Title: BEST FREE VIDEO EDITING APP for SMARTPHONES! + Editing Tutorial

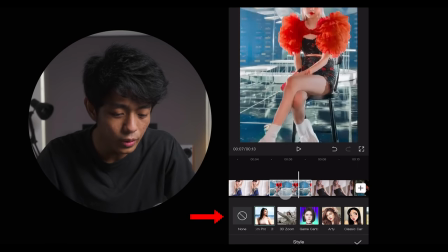4:14 Once you're done, let's also do it for each of the photos. And just like that, after a few clicks, here is our final product.
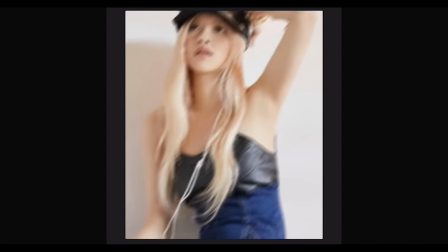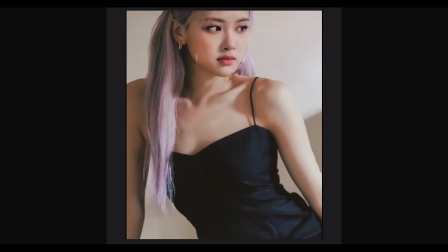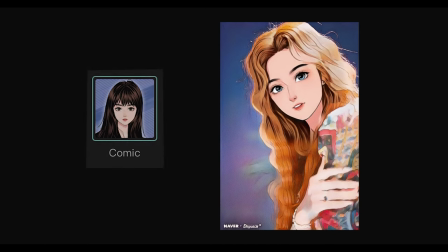4:38 You can also choose different or other styles and applying these styles can take our photos to the next level. There is also a tab here called Effects and as we click on that,
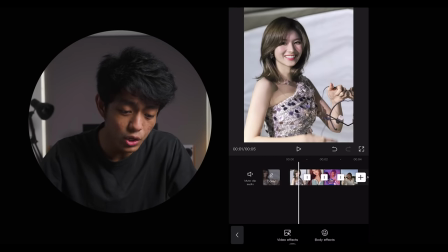4:49 we will have two options, which is Video Effects and Body Effects.
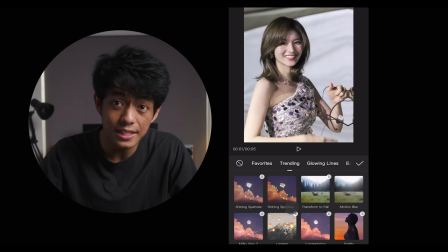4:55 The difference between the two is that Video Effects applies the selected effect to the overall video or image.
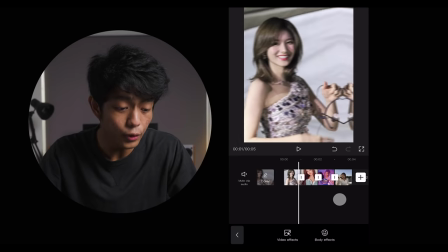5:01 So for example, for this set of animations,
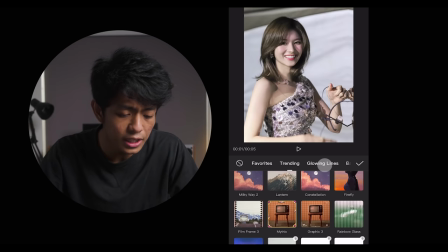5:05 let's try to put this one called VintageCute, which we can find right here.
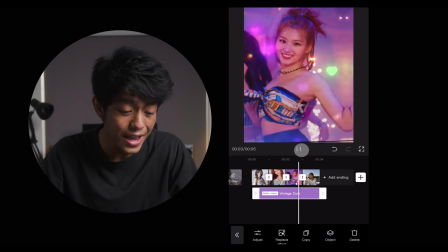5:12 And as we play this back, we can see that the effect is scattered all over our image.
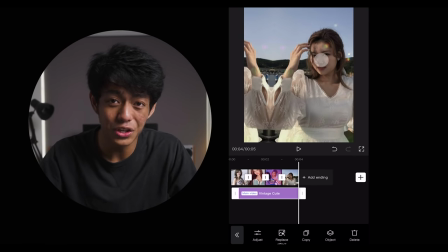5:18 And that's what the video effect does.
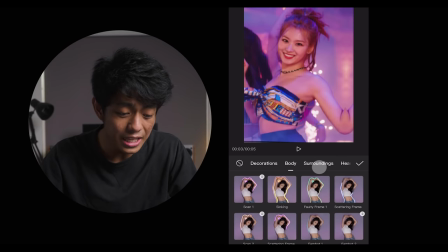5:20 Unlike the other one, which is called Body Effects, it only applies to the body or the head of the subject depends on the effect that you will be using. So for body effects, let's try to use this called Electric Shock since it has the same color as our third photo.
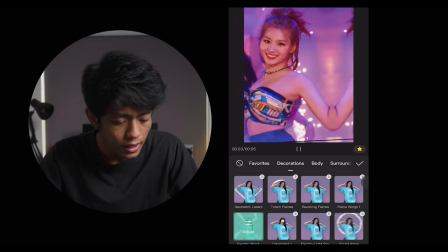5:37 Then let's put it right there. And for our overall body effects,
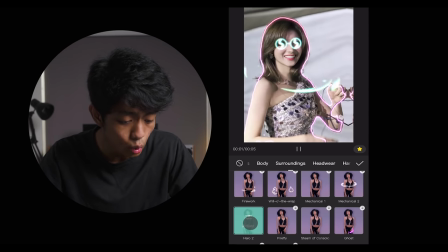5:42 let's use this one called Halo 2 and extend it all over our timeline.
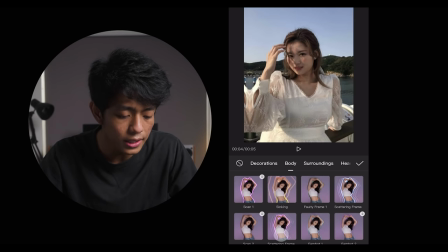5:49 And for our last clip, I would also like to add this one. Alright.
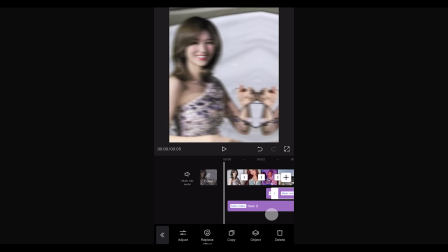5:55 And here's our final product.
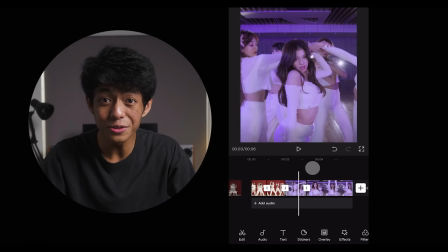6:02 And if you want to put some transitions to your videos, just click this button at the middle of each clip. But before that, let's try to play this back without any transitions.
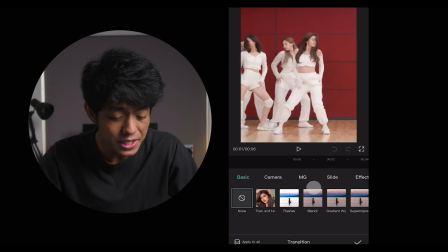6:14 Okay, just plain and simple. And when we try to click this button, the transitions tab will come out and we can select whatever transition we like.
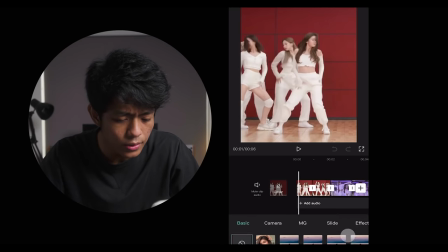6:23 For example, for the first transition, I want to use a zoom in since the second shot was a slow motion. so let's try to do that by selecting this button and
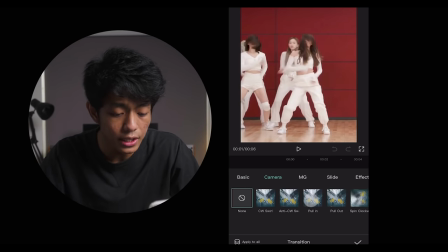6:35 let's go to camera tab and let's select the pull in transition then let's play this
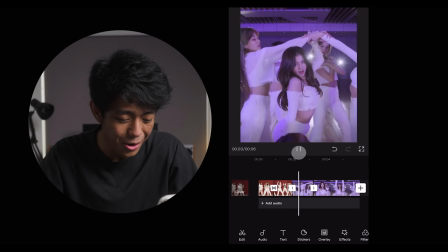6:41 back wow that looks amazing now let's also apply some transitions to the other clips and for this one i think i want to use the pull out since my subject is going inward.
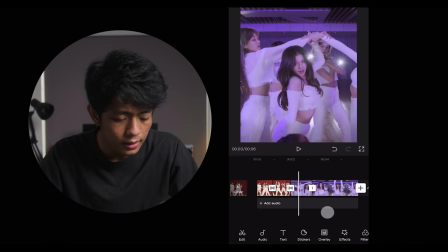6:57 And for the last one, the camera didn't move at all.
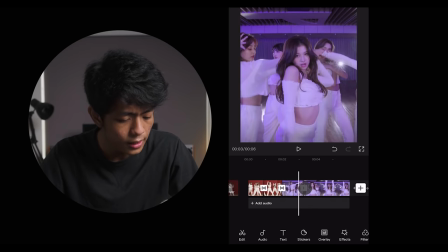7:02 So I think the perfect transition here would be this one, which is like fading the clips to white.
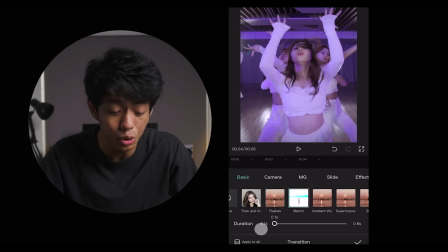7:09 And you can always adjust the duration on how long you want your transition to be by pulling the slider to the left right. So let's try to play our final product.
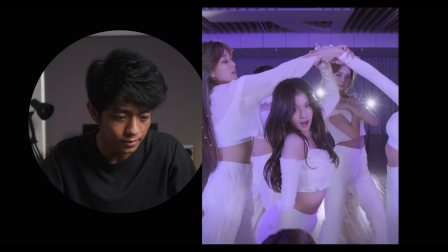Nice! And again, for photos and videos, to make them pop a little more,
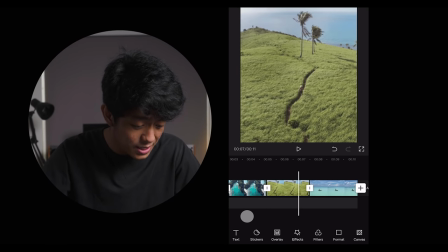7:31 we can apply some filters or do some adjustments by selecting this filter button right here.
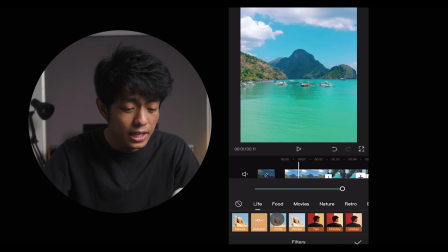7:37 Select whatever filter you like. Each filter can give different feels and mood on your videos. But for this one, let's select the holiday and let's set it to about a 40% intensity. And once you're done,
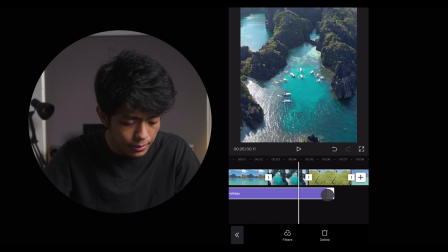7:53 just click check and let's extend this effect to be applied to the other clips and as we click back we can further adjust the look of our
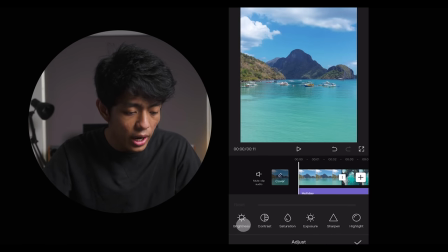8:02 videos by selecting the adjust tab from brightness contrast saturation and so on it's up to you on what kind of look do
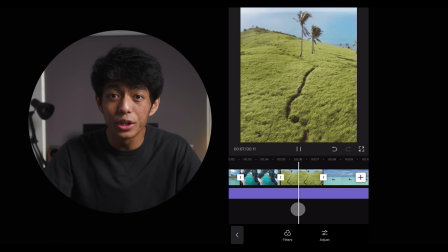8:12 you want for your video and to make these shots more interesting we can add some music by clicking
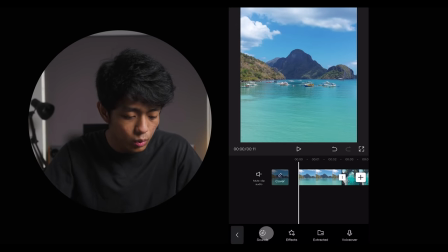8:18 this add audio button and once we do that we can select from either capcats audio library